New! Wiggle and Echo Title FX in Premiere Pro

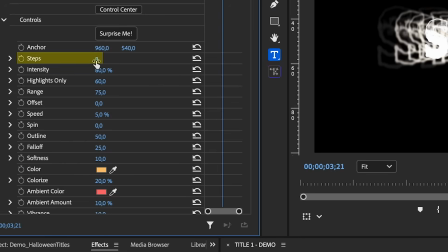249s
So the first thing is I want to reduce the number of steps. So all these repetitions here are the steps.
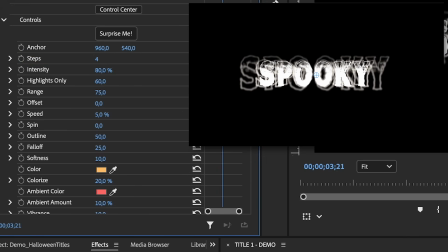255s
So we can change this to 4, for example. So now it's already easier to read. Another thing we'll want to do is increase the offset.
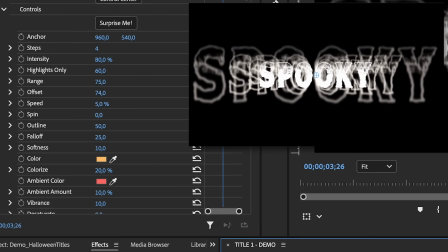263s
So that way it kind of looks like ghosts are hovering around our main text, but we still need to make it a little bit easier to read. So what we can do is we can increase the softness of the echoes. So as we increase this, they become a bit more blurry. And you know, you can play around with this.
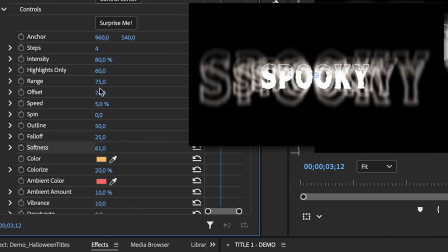280s
Another thing that you can do is play around with the highlights.
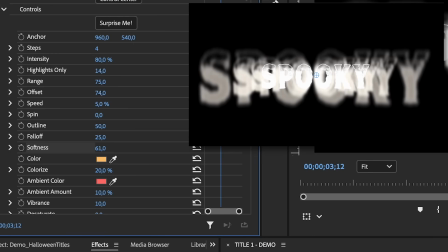284s
So as we reduce this, the highlights in the center of the text become more visible, making it harder to read.
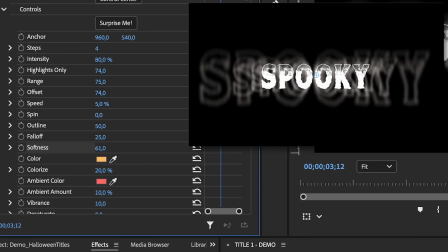291s
But as we increase this, it actually makes them a little bit more transparent, which is what we want, right? So around 78, 80 is good. This is what it looks like so far.
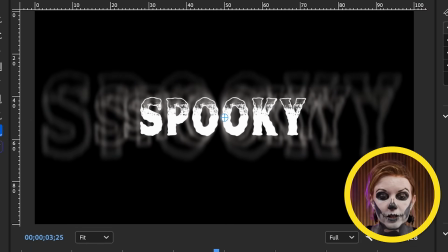305s
And I love that it's starting to look kind of like a spooky ghost, right? That's what I want here.
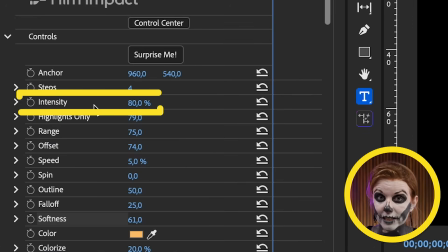311s
But we can also animate the intensity over time to go from, right now it's at 80%.
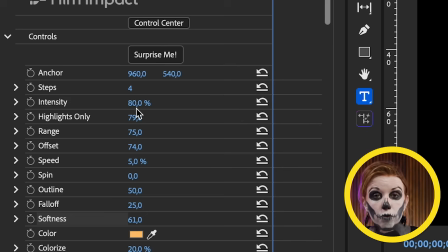318s
Let's say we wanted to go from 80 to 40, 80 to 40, 80 to 40.
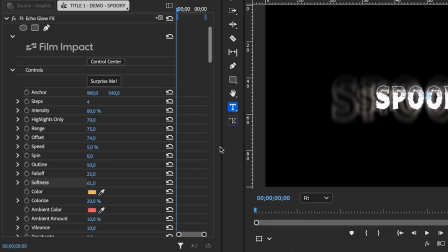322s
So we need to do some keyframing, right? So let's actually expand our effect controls panel here.
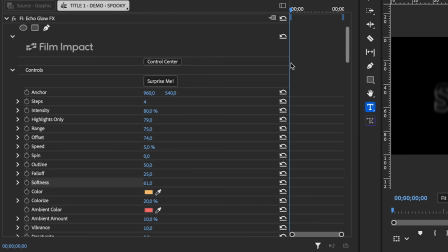329s
And this is going to make our program panel smaller, and that's fine. And then we can push this in so we have more space. So to create our first keyframe on intensity, just click the stopwatch and then move forward a bit and change it to 40.
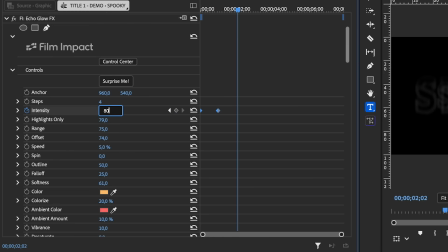345s
Go forward a bit and change it to 80. Then back down to 40.
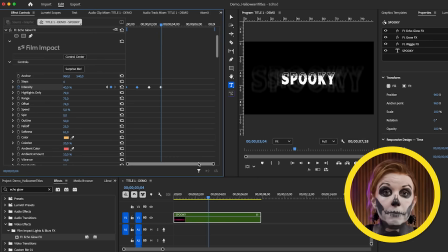353s
And I'll just repeat this until the end. Now, if you're making this as a template, you're gonna wanna make this longer, right? So I'm gonna make mine about 10 seconds in duration. So that way I have, you know, enough duration to work with if I ever want to reuse this in the future.
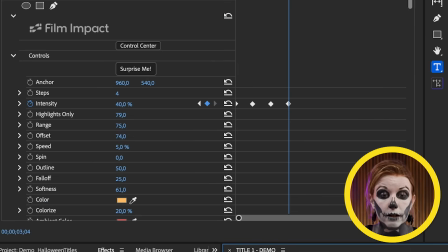369s
So I'll just go ahead and repeat these keyframes until I reach 10 seconds.
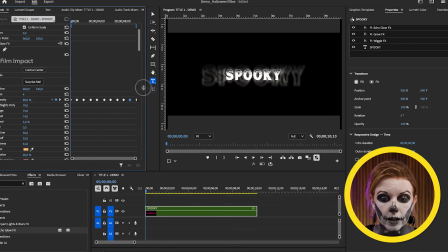374s
So I finished the keyframes here, and let's see how this looks.
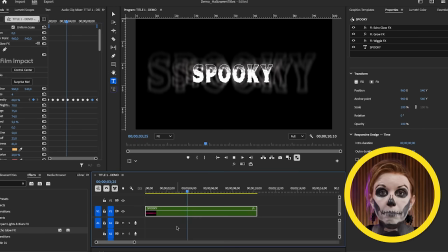378s
So now you can see the intensity is going up and down, kind of making it more dynamic, right? So those echoes are getting brighter and less bright over time because we're controlling the intensity here.
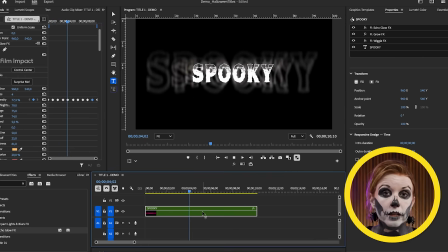392s
So I think this is looking really good, right? But before we turn it into a motion graphics template, let's say you want it to fade in and fade out. So what we can do here in the beginning is we can animate our opacity.
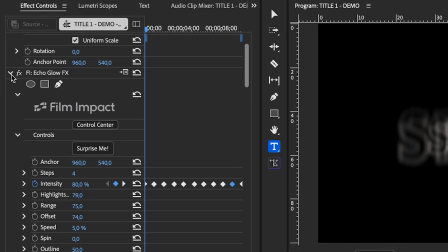405s
So let's go ahead and go back to effect controls and let's close our effects here.
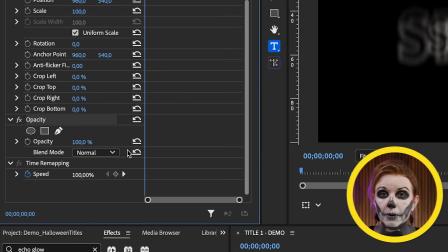410s
So that way we can get to opacacity. Now you might be like, well, Gal, why don't you just use a cross dissolve? Well, as of now, transitions are not able to be packaged with a motion graphics template. So if we added a cross dissolve, that wouldn't be visible in the template itself.
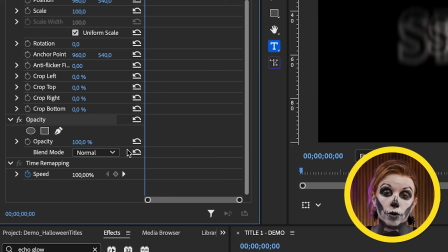428s
But if you use opacacity to go from 0 to 100%, then that will appear in our template.
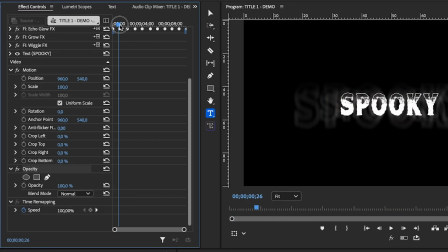436s
So to do that, we're gonna move, like, let's say we want it to be about a little bit less than 1 second. So I have a 30 frame per second timeline, and right now I'm at 29 frames, so that's perfect. So we can set a stopwatch here at 100 and go back to 0.
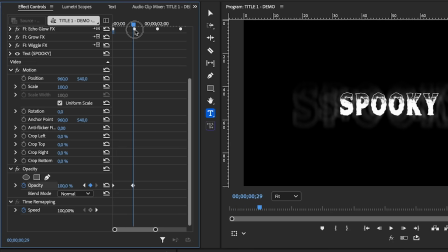453s
And so now it goes from 0 to 100, right? And we can do the same at the end.
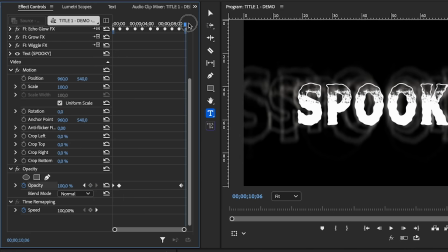460s
Create a keyframe, just click on this keyframe to add one, and then go to the end and then bring it down to 0.
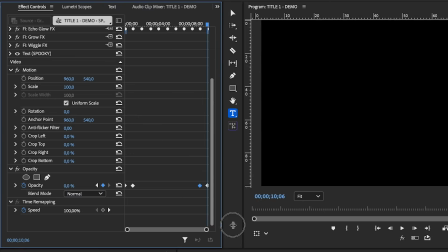468s
And you can adjust this slightly. Now, if we bring this back out again and make this a little bit bigger,
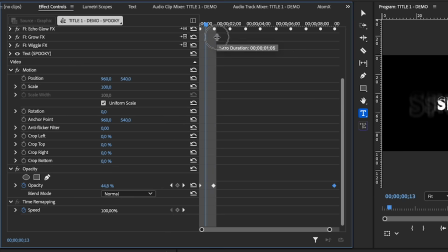473s
then we can take this little blue handle and create a responsive animation. So it's going to encompass our opacity keyframes. So that way, if we ever change the duration, these stay the same.
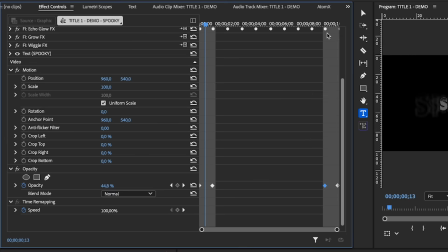487s
We can do the same at the end here, just like that. Now it's also going to encompass the keyframes that we did here on the echo glow effect. So let me show you what's gonna happen.